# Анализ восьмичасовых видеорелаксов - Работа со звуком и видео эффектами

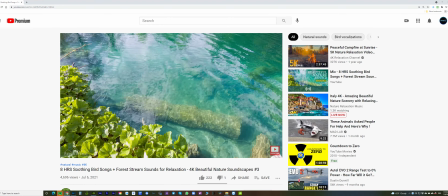244s
Ну, не я наложил, в данном случае у нас наш эдитор Марина наложила красивый звук воды, красивые птички. Вначале я искал, а теперь она сама ищет. То есть я ей указал направление, какое надо направление звуков.
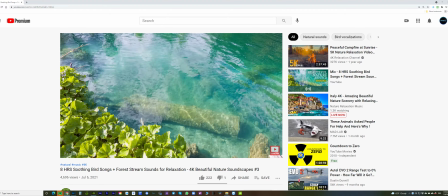257s
То есть людям, те звуки, которые нравятся людям, они останутся на видео, если им понравится звук.
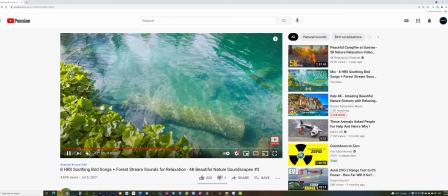264s
Вот, давайте послушаем звук.
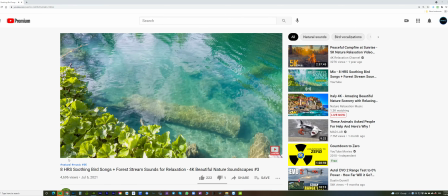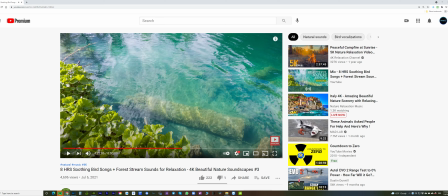281s
Видите, очень красивый звук. То есть мы слышим птички, кукушки, хлюпанье водички. И такое хлюпанье водички приятное. Это не какой-то там шум, а красивое хлюпанье водички, птички и кукушки.
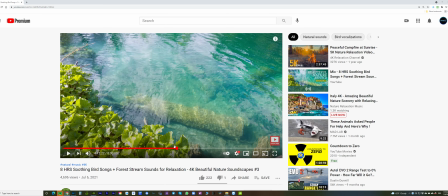295s
Все это как-то гармонично, все поет. И главное, что нет пауз. Они поют поют не останавливаясь. А люди не хотят пауз. Они хотят звук природы. Зачем им паузу ставить? А вы, вот, потому запомнили это видео, да?
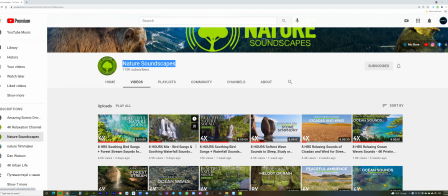310s
Давайте пойдем видео, которое делал наш человек Рамиль.
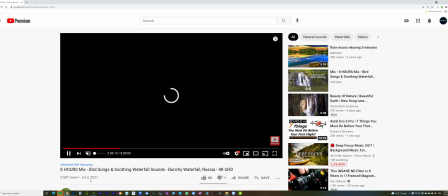316s
Красивый водопад подобрал. Да, водопад очень красивый. Красивый кадр водопада.
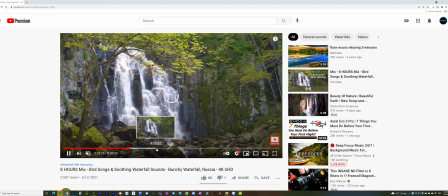323s
Очень красивый водопад. Очень мне нравится водопад. С разных ракурсов он снят.
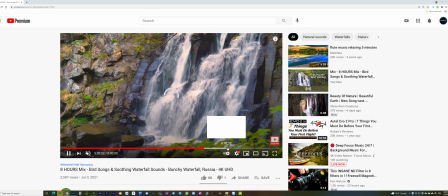328s
Это хорошо, потому что, ну, показать разные ракурсы. Хотя тут вроде только два ракурса.
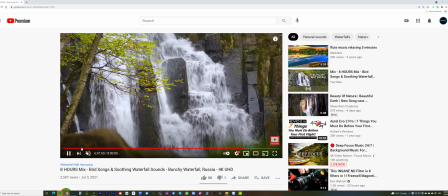336s
Вот. Нет, три вот крупным есть планом. Ну ладно, только приближенный чуть-чуть.
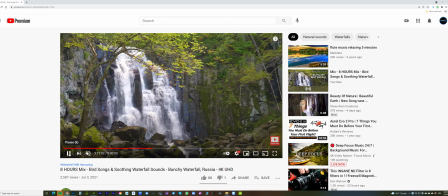342s
Вот, красивый водопад. Но а давайте послушаем звук. Картинка красивая, а картинки не имею претензий. Очень красивая пейзажная картинка. Давайте послушаем звук.
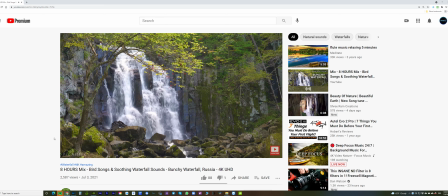Так, звук очень неудачно подобран. И я скажу, какие проблемы. Первый – это некачественный звук.
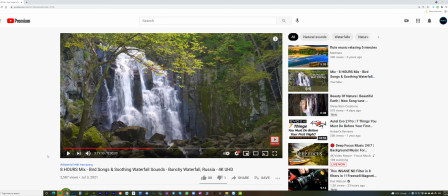379s
Звук, мы слышим фон, фоновый шум, который можно удалить в премьере. Этот фоновый шум удаляется, если возможно. Мы слышим фоновый шум, бу-то гудит. То есть, ну, шум мы слышим, некачество. Потом птички еле-еле поют, не звонко.
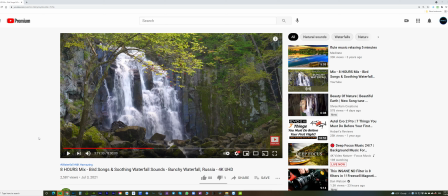399s
Нету такого громкого звука птиц. Так, еле-еле. И водичка льется.
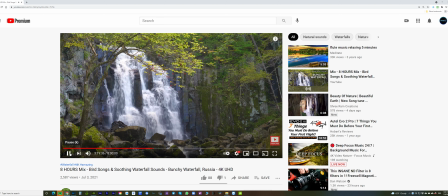412s
Да, мы слышим дятла. Но проблема в том, что мы тут неправильно звук расставили. И это очень важно. Может и этот проект набрал больше просмотров, если бы звук был правильно сделан так.
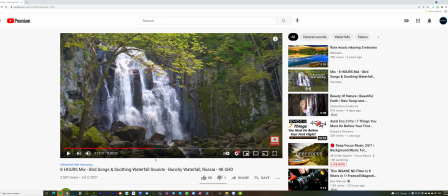426s
Например, птички мы поставим на первый план и звук, а водопад, вода льется на второй план. Но у нас здесь звук громче воды, а звук птиц приглушен. Вот, потому, а людям нравится звук птиц больше, чем звук воды.
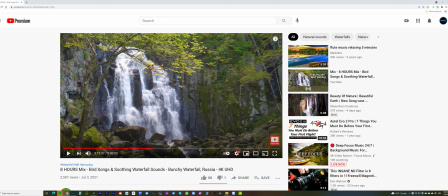443s
Потому если бы эдитор сделал звук птиц громче, а водопад приглушен, ну, потише, то бы, наверное, больше бы был... то есть видео бы пошло, потому что, как я сказал, люди хотят приятные звуки. Тут больше звук воды.
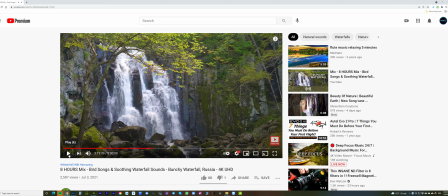463s
А надо было наоборот поставить. Больше звук такой громкий птиц, разнообразных, без остановки поют. Кукушки, дятлы. А здесь вот и звук водички. Звук водички только так ничего, нормально.
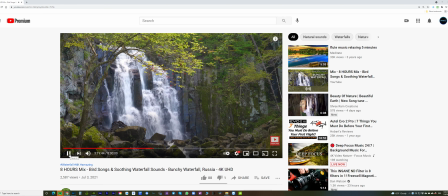Звук воды нормально.